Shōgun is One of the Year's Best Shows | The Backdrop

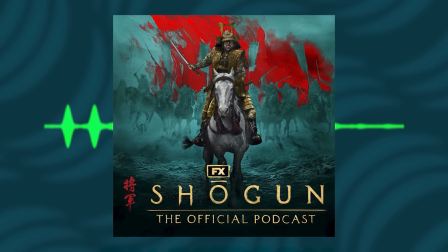[8:14]
Well, one instance that comes to mind is at the end of episode one,
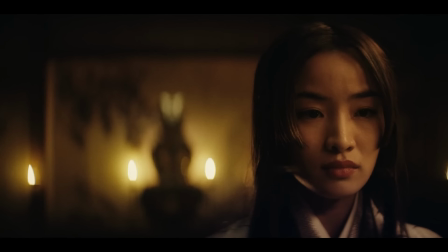[8:20]
when Toranaga is discussing with Mariko what is about to happen.
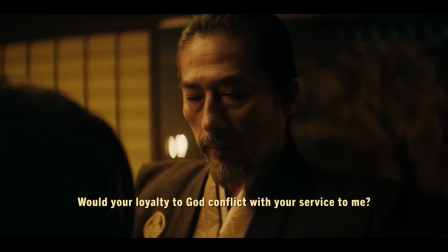[8:25]
And they get to this point in the conversation where he says to her, "I need to know, is this going to conflict with your faith?"
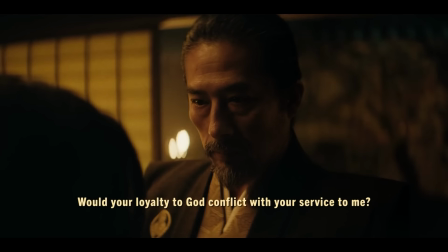[8:34]
And she says to him, and what was in the script was, she says to Toranaga, "It would be a problem if I was only one thing."
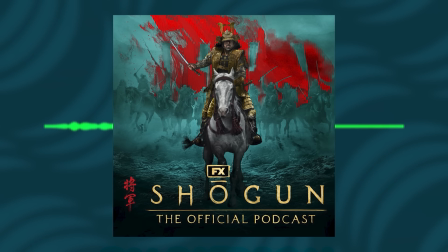[8:42]
Mm-hmm. And it went to the Japanese, and how that was performed by the great Anna Sawai was that it came back, "I have more than one heart." And I thought that that was a beautiful, much more spiritually accurate way to put it.
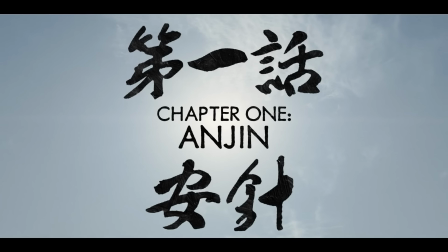[8:57]
And so we stuck with it. Quick note here. The title of the first episode of the show is Anjin.
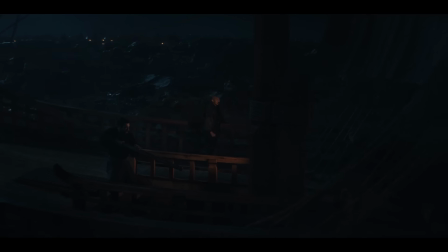[9:02]
This translates as pilot, an obvious reference to Blackthorne, who is a pilot of a ship.
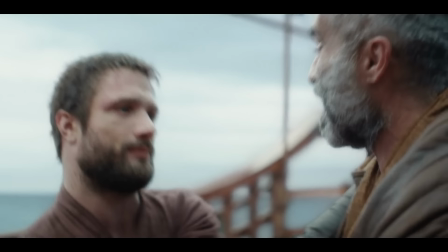[9:07]
However, it's also a clever bit of wordplay layered through translation, given that the English word pilot has traditionally been used for the first episode of a television series.
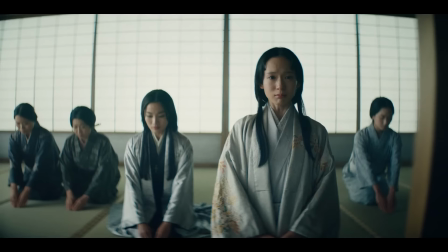[9:15]
As somebody who loves terrible puns, game recognize game. Even setting aside the level of craft involved, the use of language is essential to the show's storytelling. Key to Shogun is the idea that individuals are fundamentally unknowable to one another,
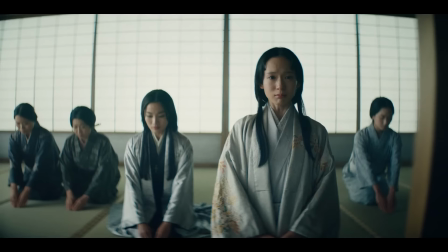[9:29]
and that this is necessary to survive in such a hostile environment, as a character explains to Blackthorne towards the end of the first episode.
"There's a saying out here that every man has three hearts. One in his mouth for the world to know.
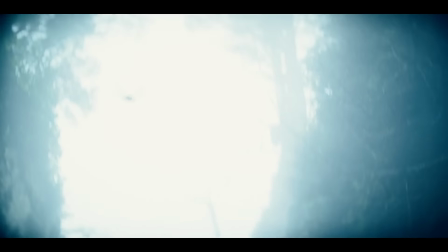[9:46] Another in his chest, just for his friends. And a secret heart, buried deep, where no one can find it.
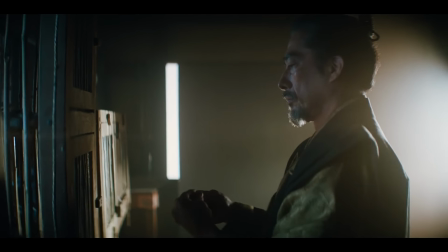[9:55] That is a heart a man must keep hidden if he wants to survive."
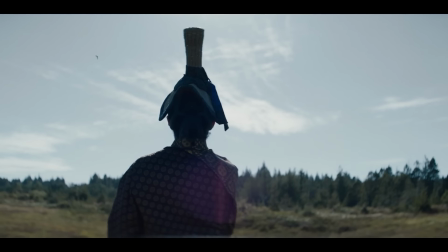[10:00]
This idea is reflected in various ways throughout the show, for example, the visual language.
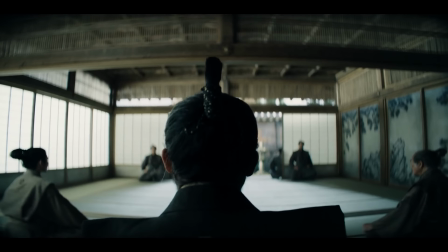[10:05]
It's notable that early episodes tend to frame Torunaga from behind in order to make him inscrutable to the audience.
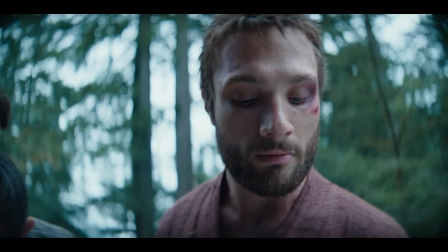[10:11]
Close-ups are shot with wide-angle lenses, which tend to distort the edge of the frame, creating a sense that the world outside the character is strange or uncanny.
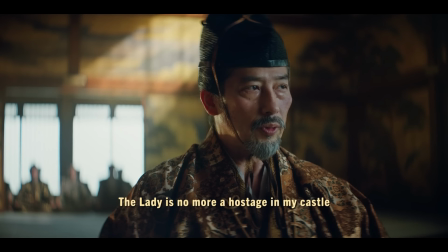[10:20]
It's also reflected in the way that the show uses language. After all, words can express so much more than just their literal meaning, and much is lost through the art of interpretation and translation.
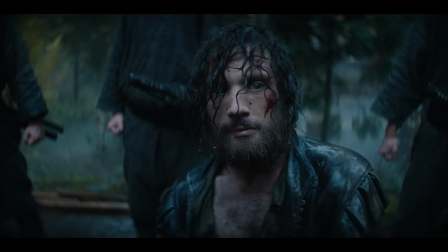[10:29]
From the show's opening episode, Blackthorne understands that his words can be manipulated and bent to serve the motives of the translator.
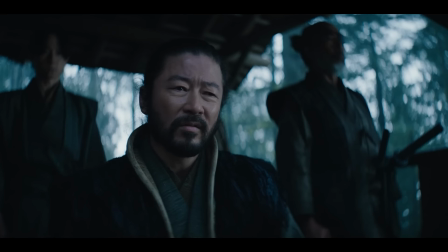[10:36] They don't know about us, do they? You've told them Portugal's the only flag in Europe.
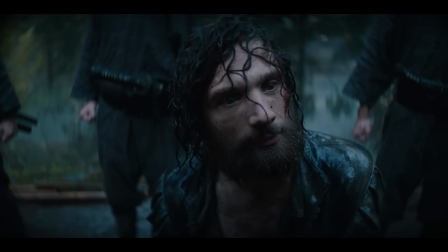[10:44] Which means I am the first English sailor to reach your Catholic treasury. And you have no intention of translating my words.
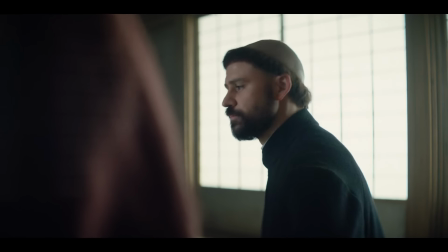[10:51]
Shogun repeatedly uses the art of translation to demonstrate how language can be used to conceal or communicate intent.
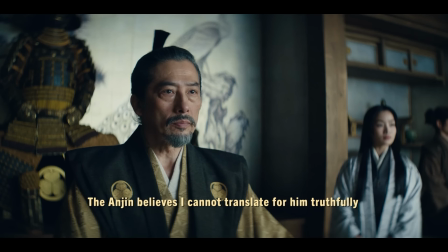[10:56]
An idea can be modified or distorted as it works its way through modes of expression.
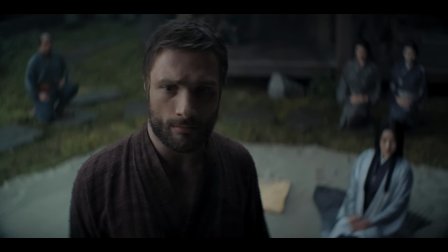[11:01]
Sometimes those differences are subtle.
He asks what you seek here.
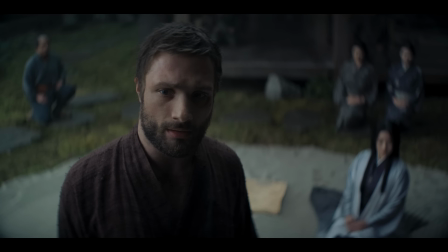[11:07] To vanquish our common enemies.
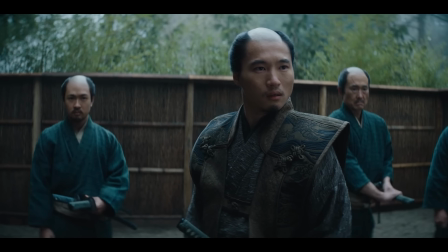[11:17]
Sometimes they're more profound.
Tell this milk dribbling fuck smear I'm ready to go.
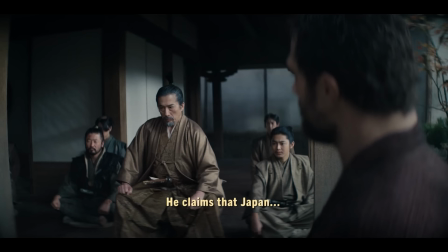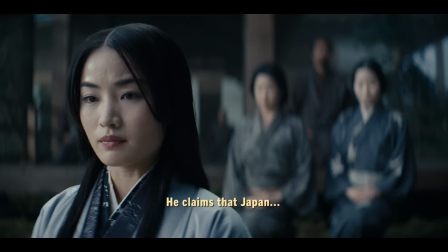[11:29]
However, they always communicate a gulf between what is being said and what is being understood.
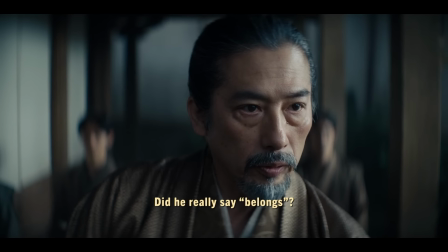[11:34]
Ironically, the show suggests that language is as much a barrier to comprehension as it is a vehicle to it.
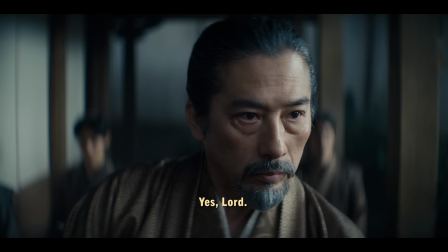[11:39]
In some cases, it's easier for characters to understand each other while they're speaking different languages.
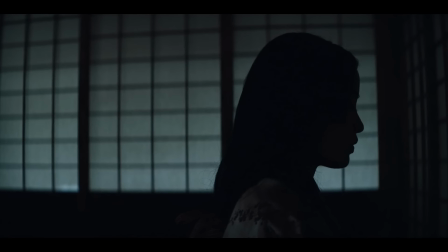[11:45] Our Father, who art in heaven, hallowed be thy name.
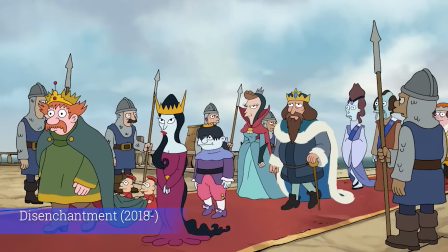[11:51]
This theme about the limits of communication is a recurring preoccupation in modern pop culture. For example, Shogun is part of a recent wave of feudalistic pop culture, movies and TV shows, about fragmented and fractured societies, which suggests that the tendency of societies is to break down into competing interests,
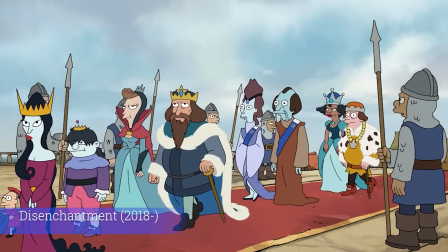[12:07]
often with competing narratives, objectives, and even ways of understanding the world. In Ridley Scott's Last Duel, for example, the audience is presented with three different accounts of the same event,
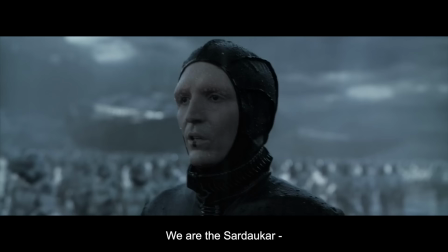[12:17]
underscoring the idea that in such a society, everybody is entitled to their version of the truth.